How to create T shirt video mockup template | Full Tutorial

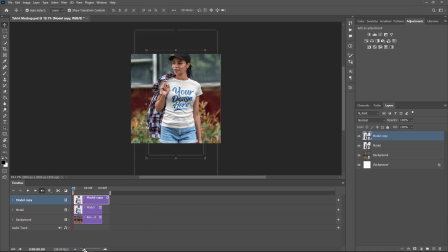8:12 For this scene, we're going to create a smooth slide panning effect.
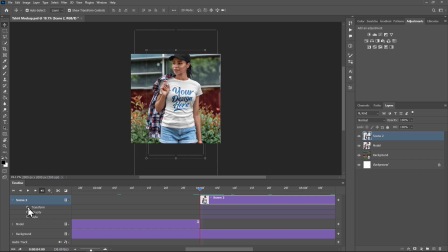8:18 Click on the stopwatch icon before transform to add a keyframe for transform.
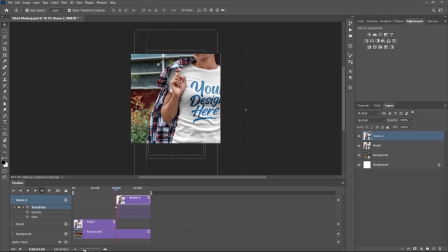8:23 Move the subject sideways like this. Move your slider to the end of the animation and move the subject to the middle. Preview it to see the movements.
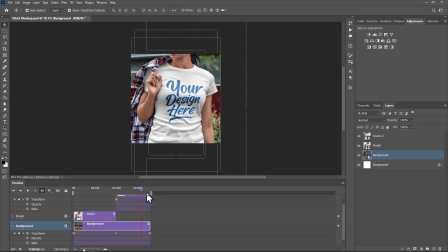Again, duplicate the t-shirt layer to make a third scene. For this scene, we'll zoom into the fabric.
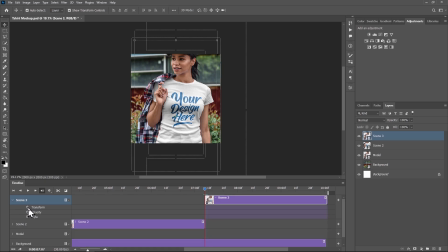8:52 Again, click the drop-down arrow and toggle on the stopwatch from transform keyframe. Zoom into the fabric to show the texture and quality of the mockup.
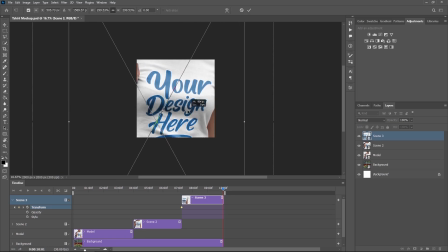9:07 Slide to the end of the animation and a little reduce the size of the t-shirt, like so. This will create a slow zoom out effect.
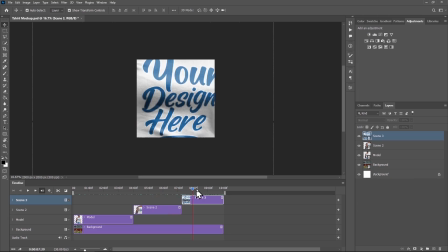9:24 I feel there are some minute details missing. The scene transitioned abruptly.
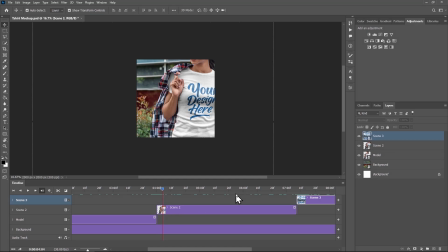9:30 Up until now, we have used transform keyframes. Now let us make use of opacity keyframes to add some fade-in transitions between each scene. To do that, add a new solid color fill layer.
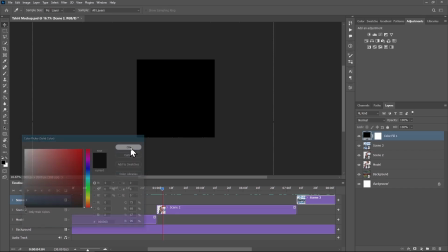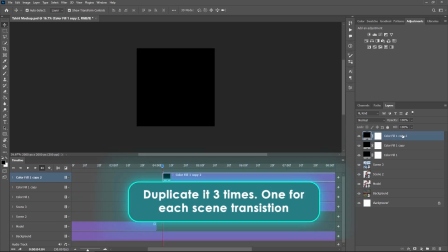9:48 Make three copies of it. Move one to the beginning of the animation.
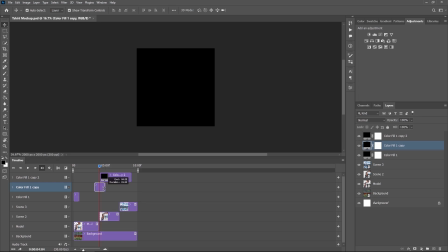9:57 move the second between the first and second scene, and finally the third between the second and last scene. For the first transition, we will have two keyframes for the opacity.
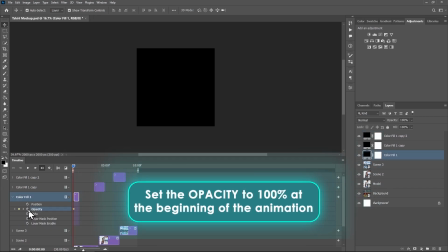10:09 At the beginning of the animation, keep the opacity to 100. At the end of the animation, set the opacity to 0.
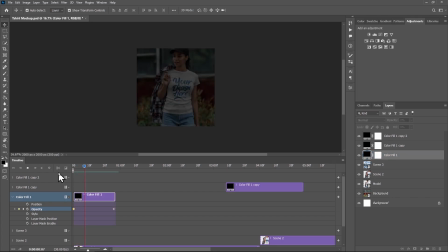10:18 This will create a slow fade and opening effect, great for mockup reveals.
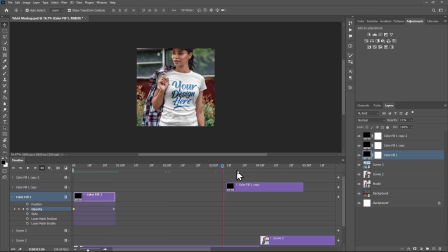10:25 For the second and third transitions, we are going to apply similar effects in keyframes.
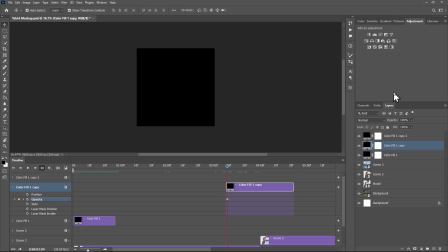10:30 Toggle on the keyframe for opacity at the start of the animation. Reduce Norge down the opacity to 0.
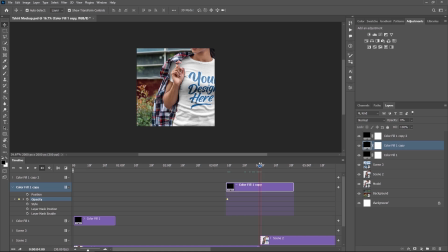10:38 Move the slider to the middle of the first and second scene. Then increase the opacity to 100.
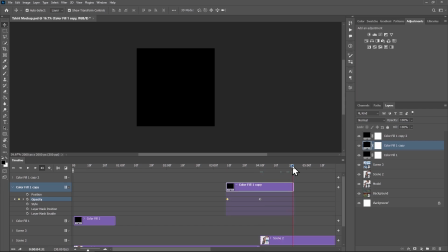10:45 Lastly, move to the end of the layer and again reduce the opacity to 0. This creates a slow fade in transitions between the scenes. Repeat the process for the third transition.
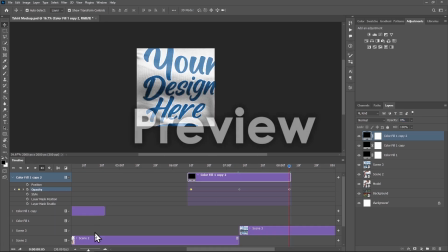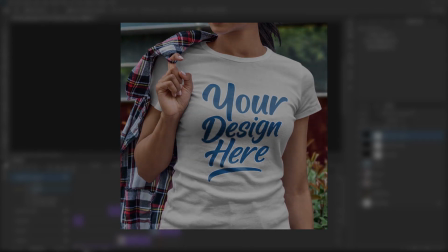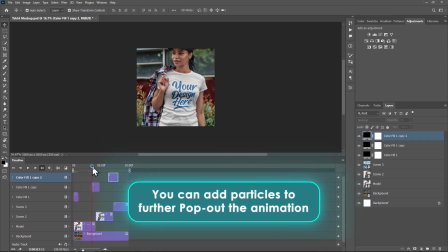11:12 Now to further pop out the animation, let's add some fall leaves particle motion to actually pop it off. You can do that in two ways. First, you can download a transparent or black background leaf particles online.
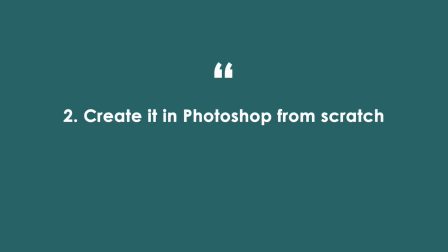11:27 You can get some free ones from Viktezi or similar sites. Or second way is to create yours in Photoshop from scratch.
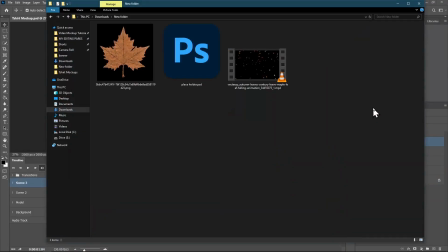11:35 I will quickly show you both ways. Here I downloaded this leaf particles from Viktezi.
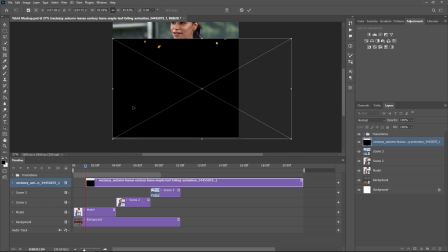11:42 Drag and drop it in your project. It comes with a background. Of course, the best layer style to get rid of the black is screen.
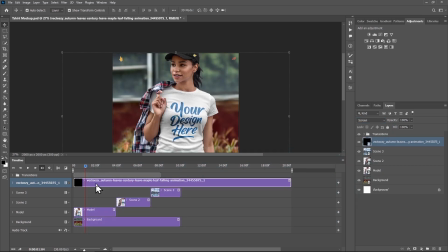11:50 So set the blend mode to screen. Now, if you play it, you can see the particles falling. This adds more live and realism to it.
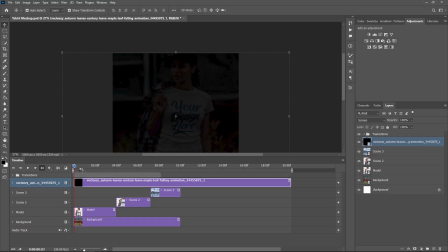12:03 For the second method, download a PNG leaf, drag and drop it on your main composition.
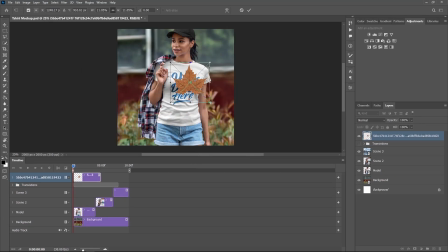12:09 Reduce the size and position it somewhere on the canvas. Make several copies of it and position them at separate areas.